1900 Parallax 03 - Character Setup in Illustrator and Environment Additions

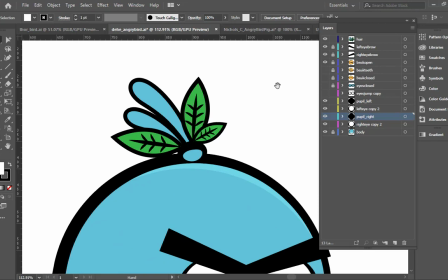(12:29)
If this person, they put the hair on a separate layer so that they could, if I click on this and move my pivot down to the bottom here,
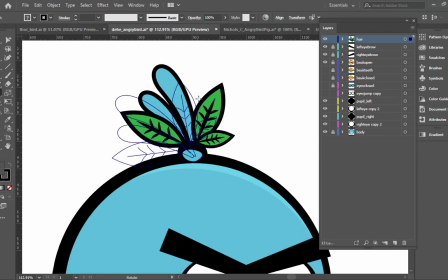(12:41)
so they could do like this kind of animation on it.
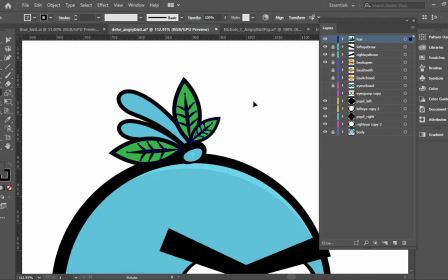(12:44)
You may want to go further with yours and say, okay, well I want to be able to control each leaf individually and each piece of hair individually. Then I would have each one of those pieces on its own separate layer. Okay? You don't have to do that, but I just want you to be aware of it so that when you get into After Effects, everything is set up.
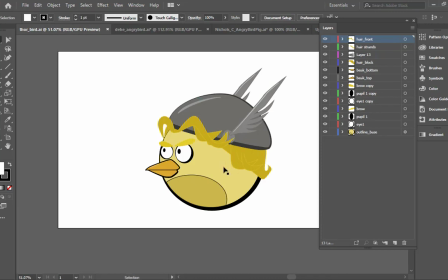(13:03)
Here's another one, more of a side view. Even on a side view, you'll see that the other eye is still visible. Okay, it's not like you don't see it at all, because it looks weird when you only see a profile. It looks very flat. So same thing, here is his hair in the front. His hair strands there.
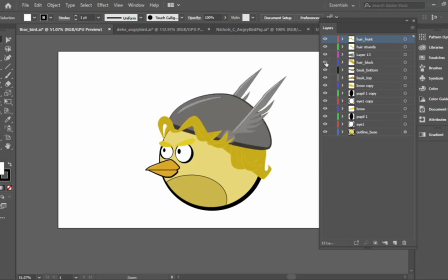(13:25)
Here's his hat, and you can see when I take the hat off, his head is still there. There's his hair block, his beak bottom, beak top.
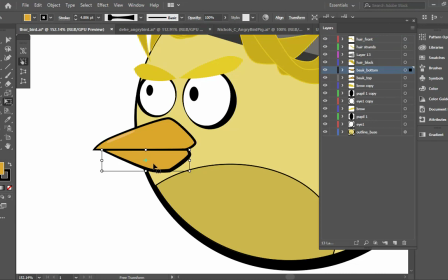(13:32)
In this case, they have two different pieces for the beak, because in this one, they would want to animate the beak opening and closing. I don't know why it's flipping. Oh, because I'm on the wrong one. R, that's rotate. There we go. Okay, so that's again something you could do.
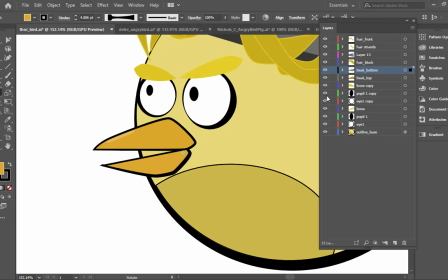(13:52)
Here's one brow, here's the other brow. Here's one pupil, there's the other pupil.
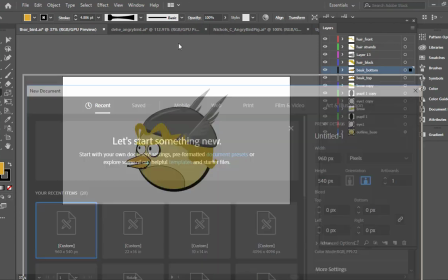(14:00)
So when you create your character, do it at 960 by 540, same settings we've done before.
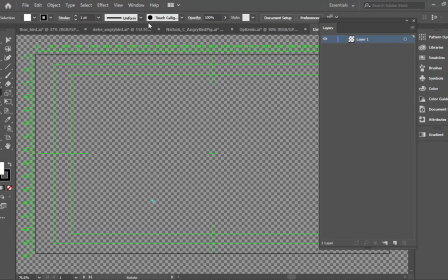(14:08)
There's no difference there. Turn this stupid transparency grid off.
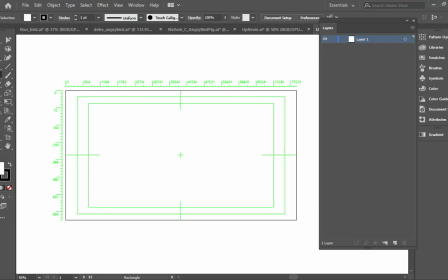(14:17)
Start with whatever shape for your specific one and just draw that. I'm not going to go through the specifics of how to do all the drawing stuff, but just obviously draw the shape of what you're going to be doing for yours.
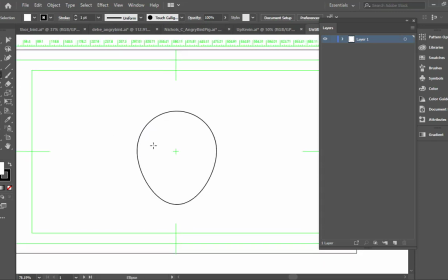(14:30)
Vary the line weights. So if you see like my character, let's say that's one of his eyes here. I wouldn't want these to have the same line weight because everything, again, looks too flat. You want to have some variation. If you've never used it before, the Illustrator has this thing called a width tool.
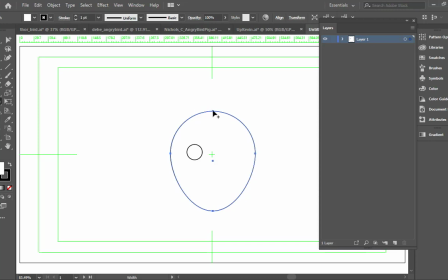(14:49)
It's Shift W, and it allows you to control the width at certain points. So just by doing that, that adds a lot more dimension to the character versus having just a static, flat, boring line.
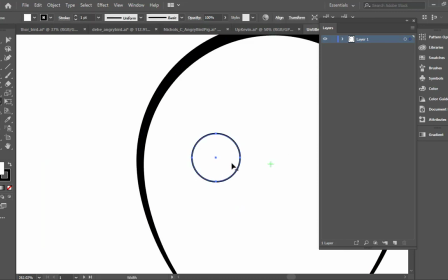(15:01)
Same thing on this eye here. If I go to the width tool, and let's say I just add a little bit of width here,
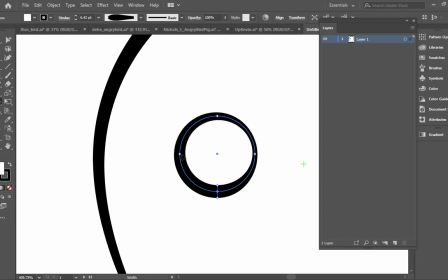(15:10)
a little bit more width here, and then I shrink down the width in these spots.
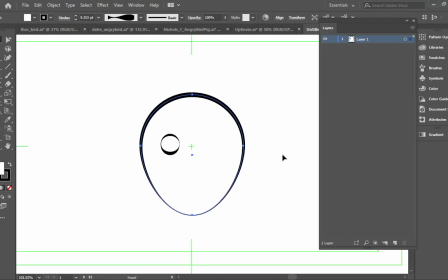(15:18)
There we go. So I've, again, just by adding some basic shapes, this is 2 circles, and then just tweaking those, I can get a lot more variation on what I'm seeing. Oops.
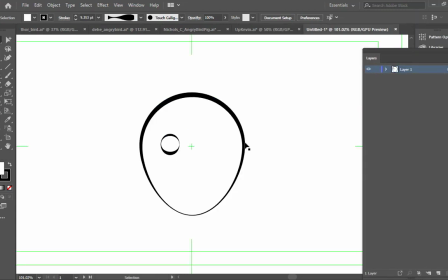(15:33)
Go back to that. If you wanted to add some shading to yours, here's a quick way that you can do shading.
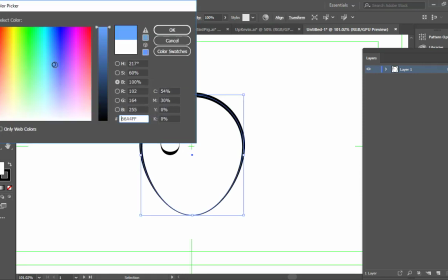(15:41)
So just for instance, my guy is going to be, let's say, blue, so we'll just leave this at blue.
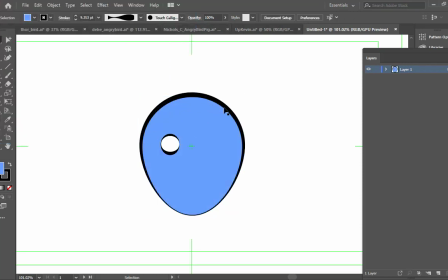(15:45)
I want to add a bluish kind of tint to this, so or like a highlight. So I'm going to hold down Alt. I'm going to drag this down, and now I have a copy of it.
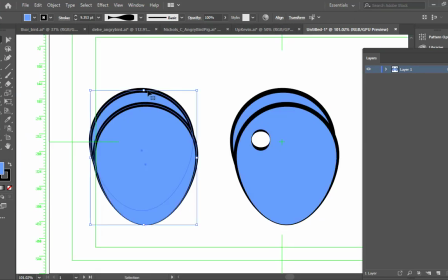(15:55)
And what I'm going to do is I'm just going to copy both of these pieces over, and I'm going to use Shift M, which is the shape builder tool. And this allows you to basically just click, like these 2 shapes are overlapping. I can click right here, and that makes that shape. It's a brand new shape now.
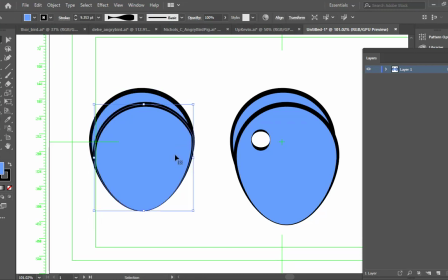(16:12)
So now I can just delete these other pieces, and now I can delete that.
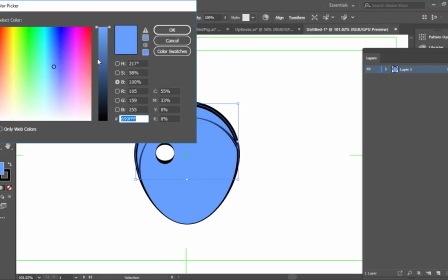(16:21)
Now I would have this. That could then be a lighter shade of blue.
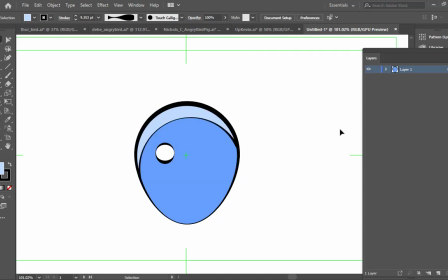(16:27)
That could then be just like a little highlight piece for it.